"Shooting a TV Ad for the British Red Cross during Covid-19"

Hi, Alan here from Found Light Productions and we're week three of lockdown in the UK with Covid-19. Very strange times and most shoots have been pulled but this one has actually just come up. It's a TV advert for the British Red Cross. I'm working with an agency in London called VCCP. We've been talking in Google Hangouts, sharing ideas. The location for this is my own house.
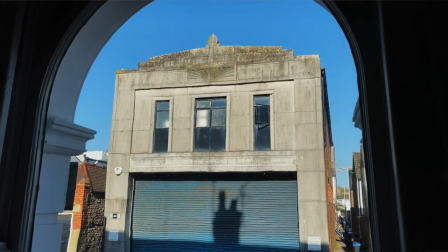[0:25]
I've got the equipment that I need from my studio which is just across the road so not much travelling done there. and I'm going to break this down for you to show you how we're going to do it. So first off, we jumped into Google Hangouts with the creative team at VCCP to discuss the brief and the concept behind the project.
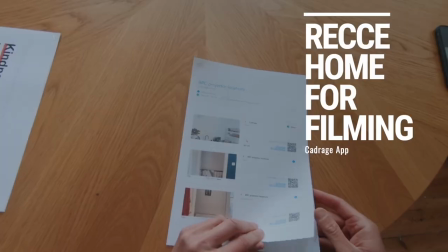[0:42]
And the brief was to film a projected loop around different locations in my house. So I took pictures of the best locations and added them to the WhatsApp group.
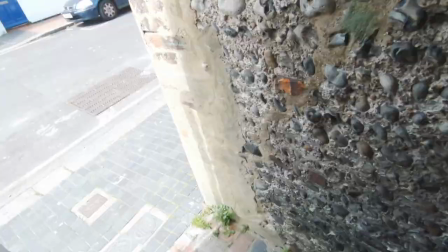[0:52]
And once I worked out what kit was needed, I gathered it all together and got it over from the studio.
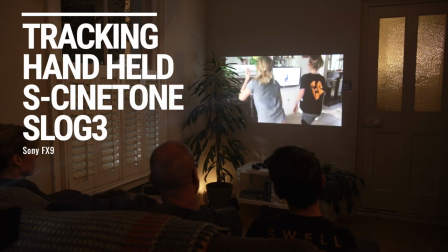[0:58]
I did a test shoot to experiment with different filming styles, tracking on slider and handheld,
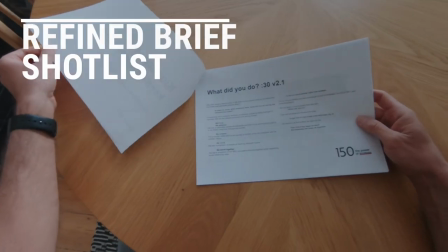[1:03]
which gave the creators enough information to send over a refined brief.
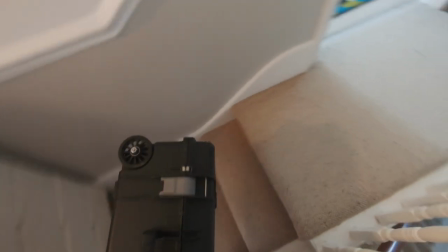[1:09]
Then it was time to shoot.
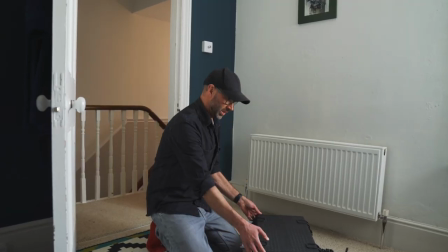[1:11]
So we've got the equipment that I need into our first location and we're going to be shooting on Sony FX9.
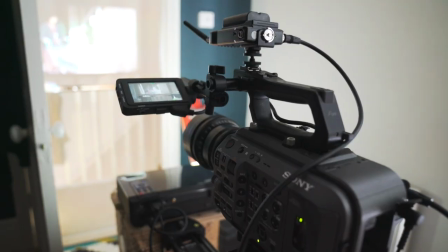[1:19]
This is a great camera for low-light and from the test shoot we were able to decide that we wanted to shoot an S-Log3.
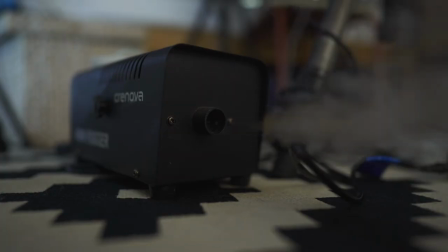[1:25]
A blast the fog machine on for some atmosphere,
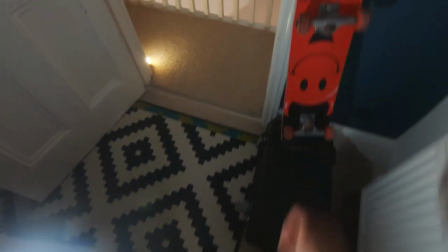[1:27]
I added a small light to light up the skateboard in the foreground and a warmer light to light up the tiles so it wasn't just a big dark shape.
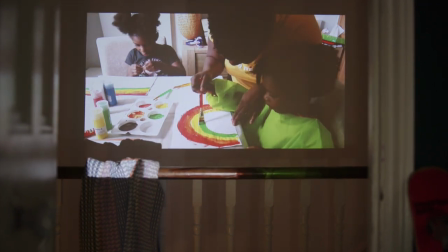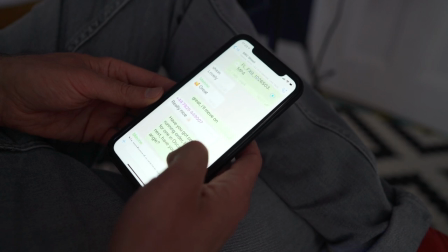[1:41]
After I captured the main shot, I uploaded the small low-res proxy file from the FX Man straight onto WhatsApp
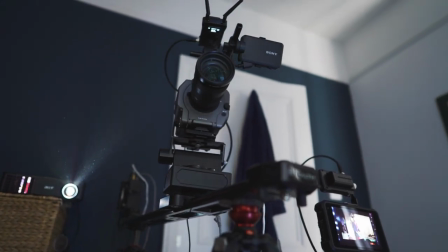[1:48]
so the creative team could view it and sign it off for me before I move on to set up the next scene.
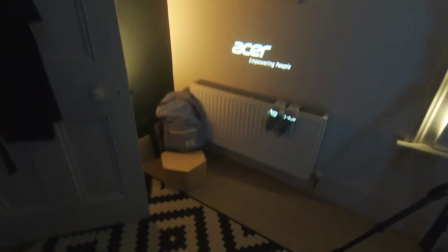[1:59]
And on the third scene set up, I added a pair of socks to the radiator,
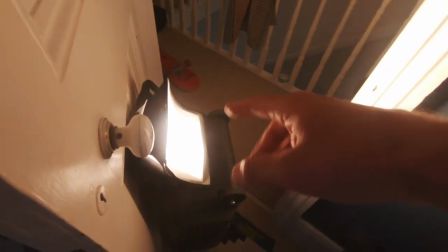[2:03]
a backpack and a warm light coming through the door to give the image some warmth as if the Sun was coming in through the hallway.
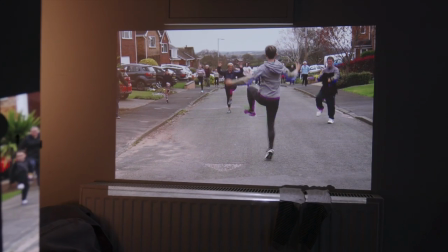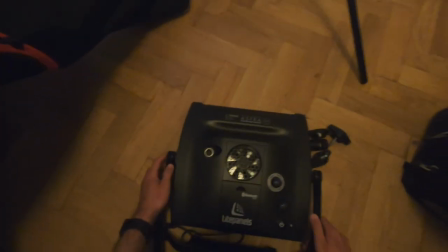[2:15]
The next scene was in the living room which is a bigger space so we needed more lights.
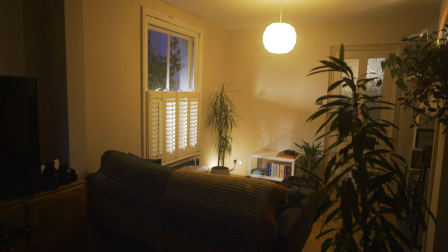[2:19]
I placed a light panel Zastra giving some warm light through the side window, got the projector in position,
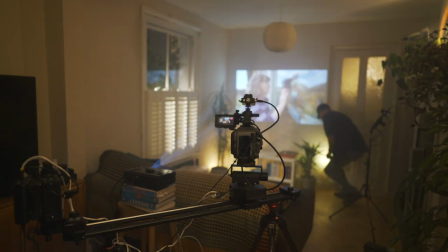[2:27]
mounted the camera on the slider to get my angle, added some more lights inside in the scene and added a top light.
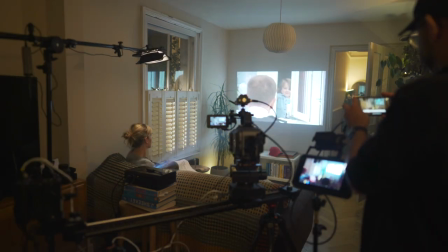[2:35]
and once I was happy with it I took a picture of the scene to share with the creatives on whatsapp to sign it off.
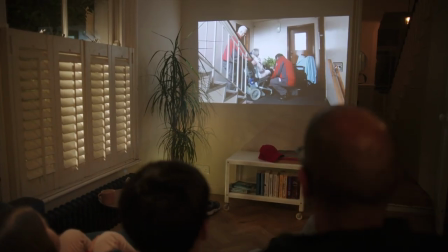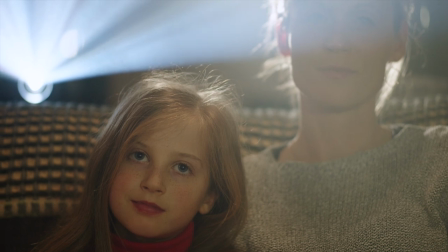[2:46]
Along with the tracking angle I got some handheld shots which were on the shot list just in case the client wanted to add those in.
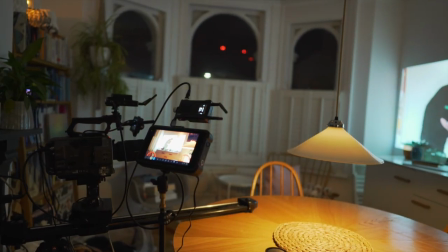[2:55]
Then moved on to set up the projector in the dining room and got a slow tracking shot into that and
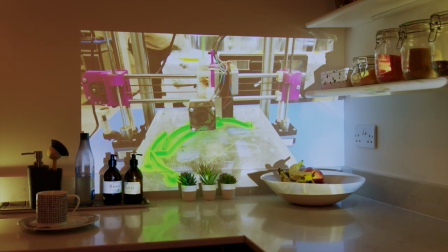[3:03]
finally set up the last shot tracking into a projection in the kitchen. All the low-res proxy files were sent off first so the editor could get cracking with the edit,
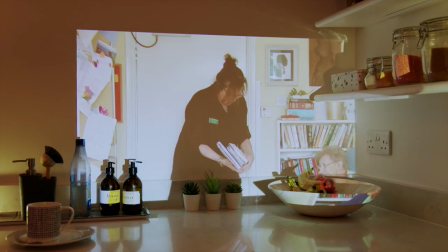[3:12]
and what they produced was a 30-second emotive edit with a voiceover by none other than Julie Walters.
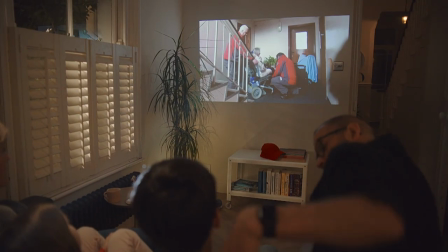[3:18] In years to come, when someone asks what did you do during the coronavirus crisis, we'll say we adapted,
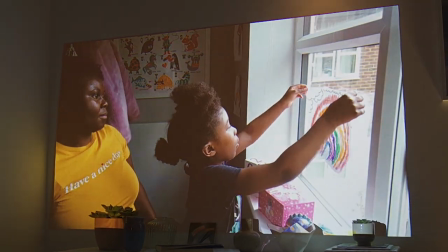[3:25] we created, we cared, we stood together.
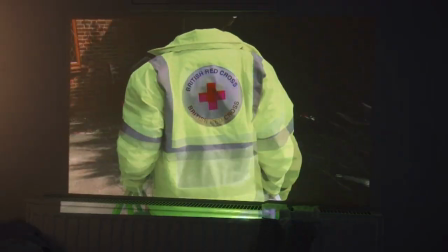[3:33] Because although this virus may keep us apart, kindness will keep us together, and right now,
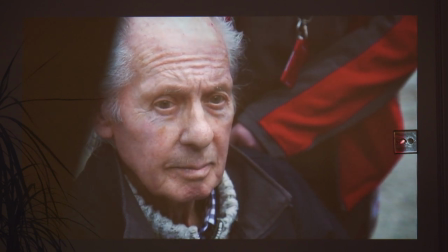[3:39] every kind act matters to give help or get help visit redcross.org.uk